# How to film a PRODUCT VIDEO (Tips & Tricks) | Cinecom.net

When making a promotional video for a product, it needs to stand out and show how great it is in every way. So in this video I'm going to show you guys how to make that happen with scenery and lighting.
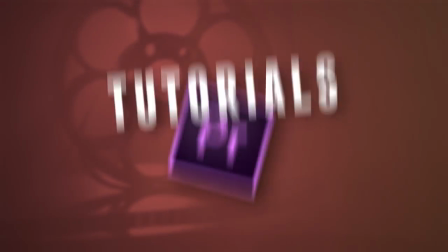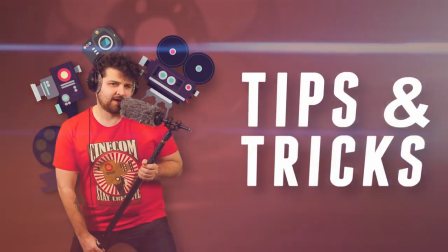Hey folks, Jordy here for cinecom.net and welcome to the Creative Filmmaking Channel where we share new ideas, tips and tricks twice a week.
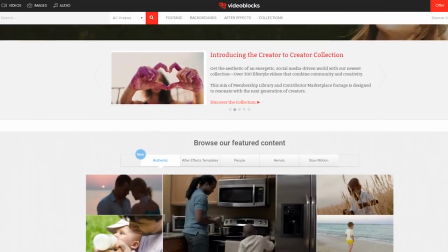For today's episode I want to thank Videoblogs for sponsoring us. They have a huge library of stock footage, presets, templates and visual effects.
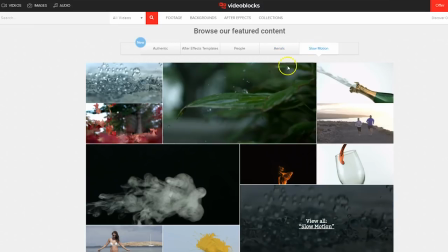To find out more and to start your 7-day trial for free, just visit the first link in the description below.
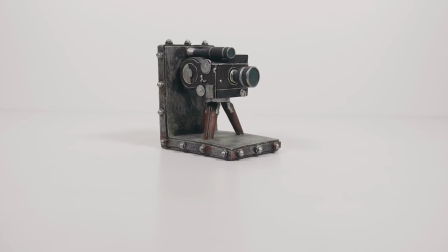Today we're going to make a product video for this old camera bookstand. The first thing you want to do is think about the scenery. In which environment does this product fit? That could be a living room type scenery or a clean studio environment. There are basically not any rules about this, just know that the scenery will reflect on the product's message.
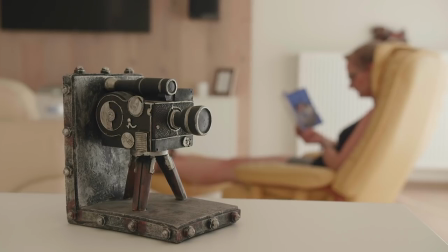If it's a commercial, you often want to create a typical atmosphere, such as a warm living room, and someone is reading a book in the background. But for instruction films or product demos, that could be different. And for the purpose of this video, I also want to keep it more universal, which is why we're building a wide studio.
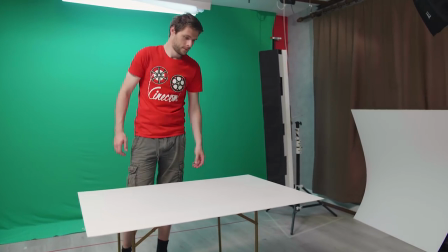I'm using two wide foam panels. One I put on a table as the floor, and the other one I put up vertical as the background. Of course, you can also go for other materials. Just make sure there's little texture on it.
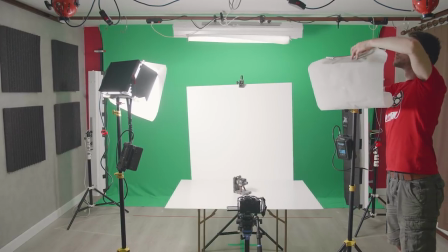Next comes the lighting. For a clean look you can simply put two lights on both sides.
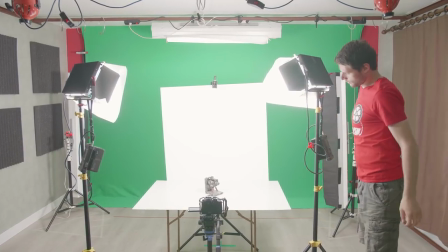Very important is that you also create a soft light by hanging a diffuser in front of it. This eliminates those hard shadows.
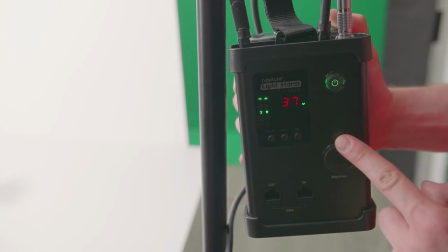If you want to create some more contrast, dim one of the lights to have a difference in intensity.
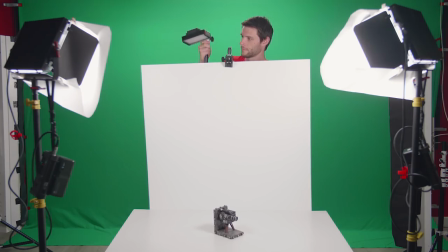Now, what works great too is adding a backlight. This can be a harder light source. Try to experiment with the position of the backlight.
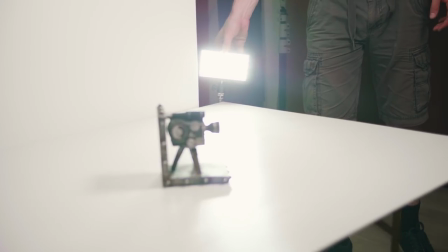Having it come from the top creates smaller shadows than if you would place it lower. I'd like to play with these lines of the shadows as it creates a nice composition.
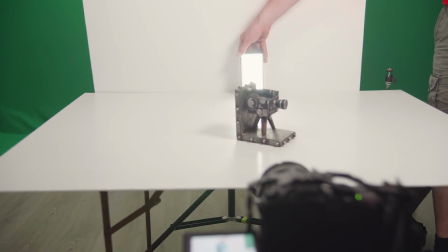And if your light is small enough, you can also try to hide it behind the product, which really creates a cool effect. Now, this can, by the way, also be a normal flashlight. And finally, we'll work on the details, which really makes a difference.
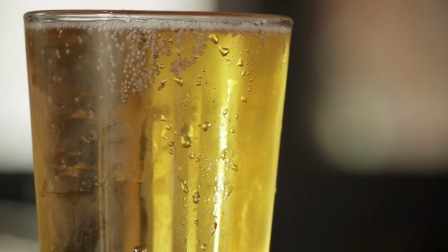For a beard bottle, that could be some water drips on the bottle, or dust from a wooden product.
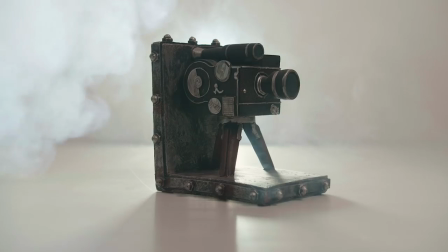What works great too is a smoke machine. Your lights will reflect on it, creating more depth.
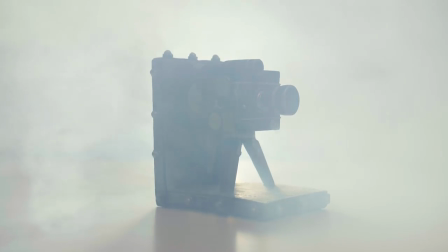Definitely that backlight pops out great. But be careful though, using too much smoke. You just need a tiny bit of mist to create such depth. And now that everything is set up, you can make some awesome shots from your product.
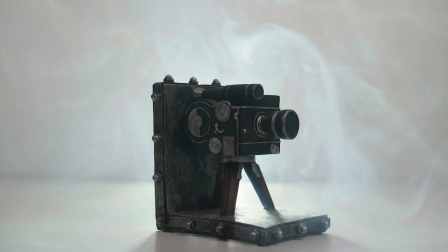Add movement in your shots by tilting, fanning or sliding your camera. It adds more dynamic to your product video.
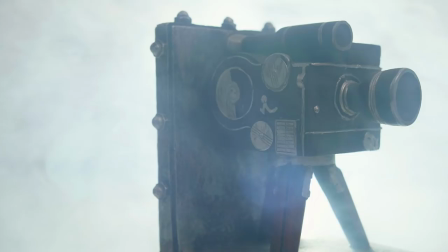For additional effects I searched for light leaks on video blocks and overlaid them in post-production.
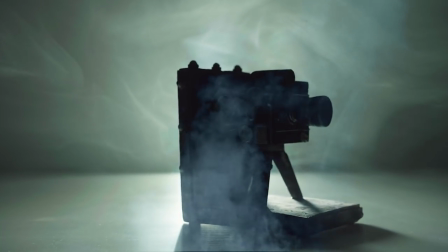You can even find some additional smoke or other particles to create a nice scenery. Here's a great magical clip I got from their website.
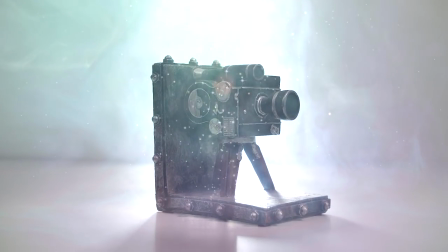Just by playing around with the different blend modes in Premiere Pro, I could make it part of the scene. Do you have some tips for filming a product video? Well, then let me know in the comments below and we might pick out a few ideas for a follow-up video and of course we'll mention your name. Thank you so much for watching and as always... ...stay creative!